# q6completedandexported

What have you learnt about technologies from the process of constructing this product?
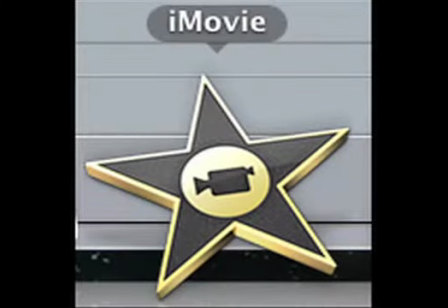(0:05)
Software I used was iMovie, which was used to import my shots,
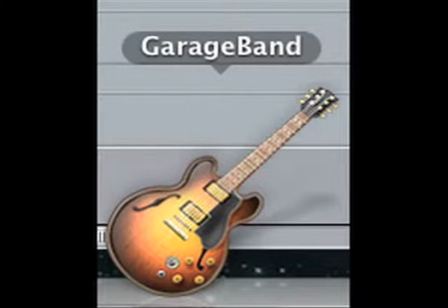(0:10)
GarageBand, in which I recorded a real instrument track using my voice for my voiceovers, Final Cut, which was a program I spent the majority of the project on, in which I put together my final product using editing techniques such as cuts and other transition. I also applied music and voiceovers to the video itself using this program.
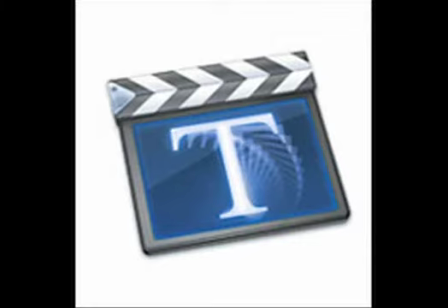(0:33)
LiveType was another form of software I used. This software enabled me to produce authentic production company titles.
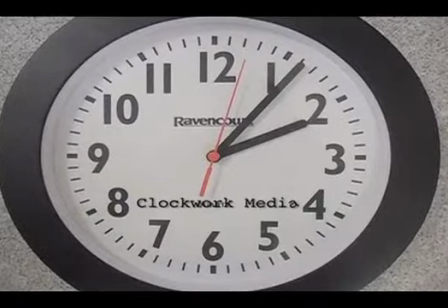(0:41)
My two titles were Clockwork Media and Spacebound Productions.
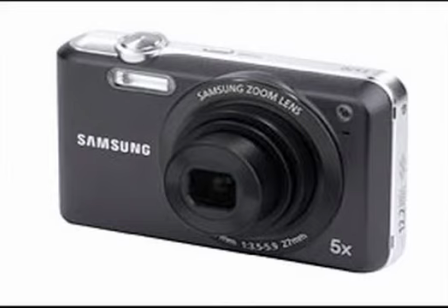(0:46)
The Samsung ES70 digital camera,
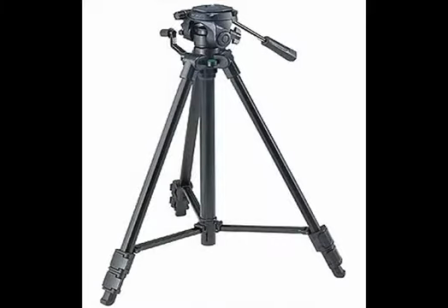(0:50)
iMac and tripod are all examples of the hardware that was used when producing my final product.
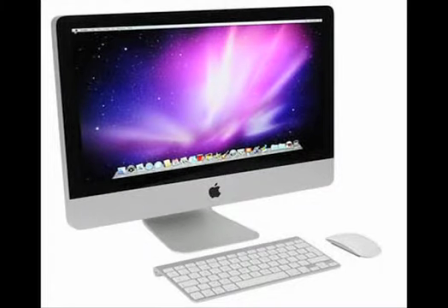(0:59)
Although already familiar with how to use technologies such as the iMacs from previous experience, I further developed these skills to enhance the quality of the production of my work.
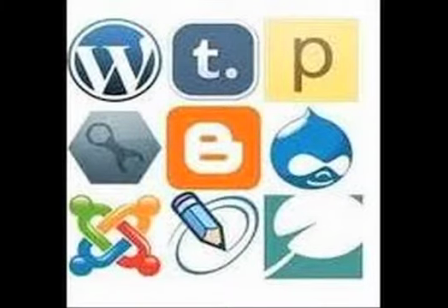(1:09)
From the process of constructing my own product, I have learnt about blogging, which I was otherwise unfamiliar with. I learnt how blogging is a different form of media to present your work.
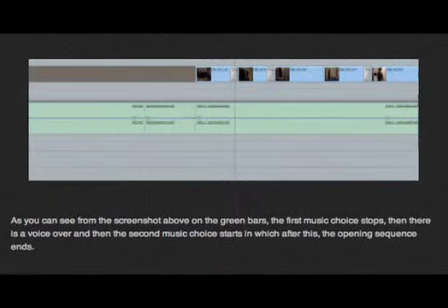(1:20)
You can easily add images to support the ideas you talk about, and can embed media such as YouTube videos and commentate about them.
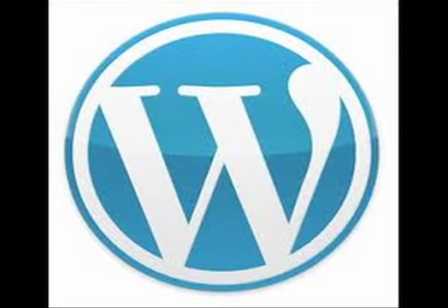(1:29)
Websites I used throughout the project were WordPress, YouTube and MP3 Unsigned.
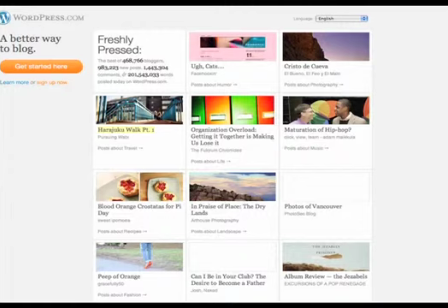(1:34)
WordPress is where the majority of my research and planning was conducted,
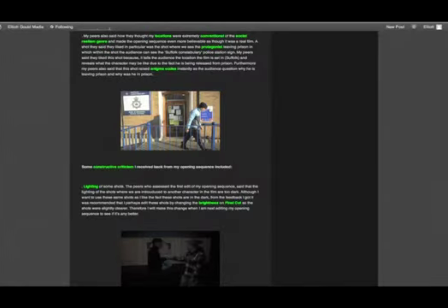(1:38)
and it enabled me to commentate on the process and production of my opening sequence.
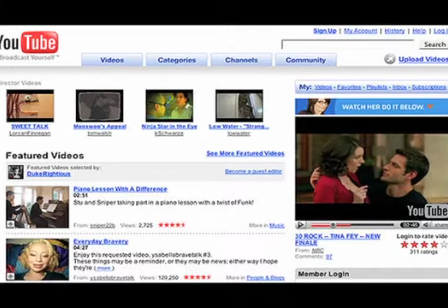(1:44)
YouTube is where I watched existing opening sequences of the social realism genre to see the conventions and apply some of these conventions to my own opening sequence.
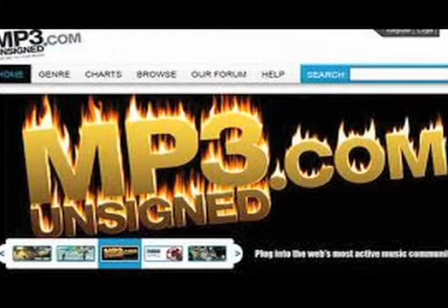(1:54)
I visited the website MP3 Unsigned to search for appropriate music for my opening sequence that set the scene and mood, as well as being conventional of the social drama genre.
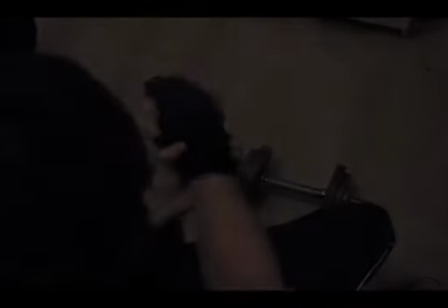(2:07)
One shot in my opening sequence that adds meaning is when I use the transition of fades when Kurt's training.
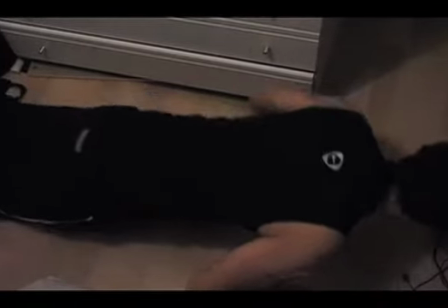(2:15)
This presents the idea that time has gone on.
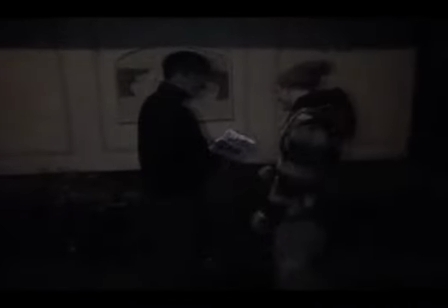(2:18)
Another shot in particular that adds meaning is where Kurt, my protagonist, meets another character in the opening sequence.
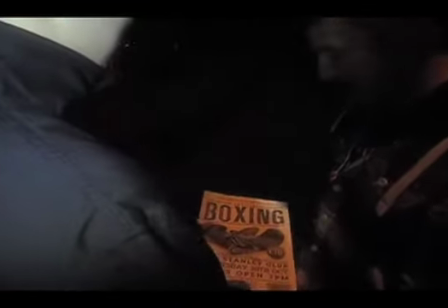(2:25)
Here we can see the relationship between the two characters and assume they are good friends who haven't seen each other since Kurt was jailed for assault.
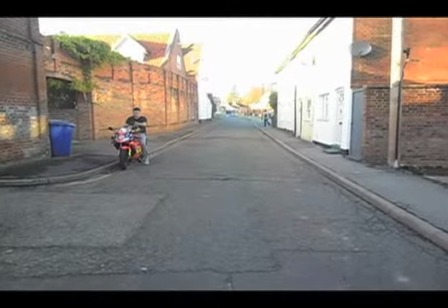(2:32)
Another editing technique that was successful and created meaning is when Kurt is walking down
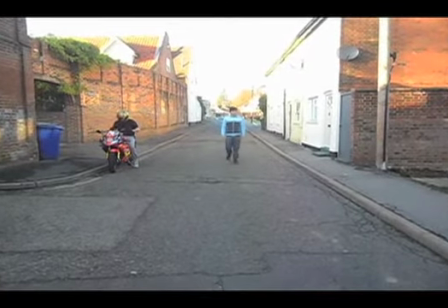(2:38)
the street and on the second beat of the song a cut is used in which he is then further down the street.
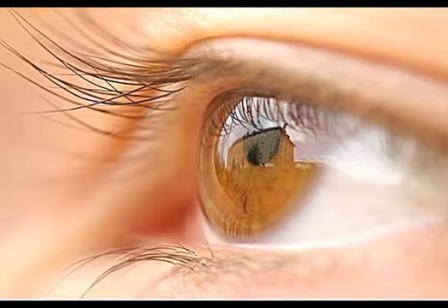(2:44)
This makes it more enjoyable for the audience to watch rather than them having to watch one continuous shot of him walking down the street.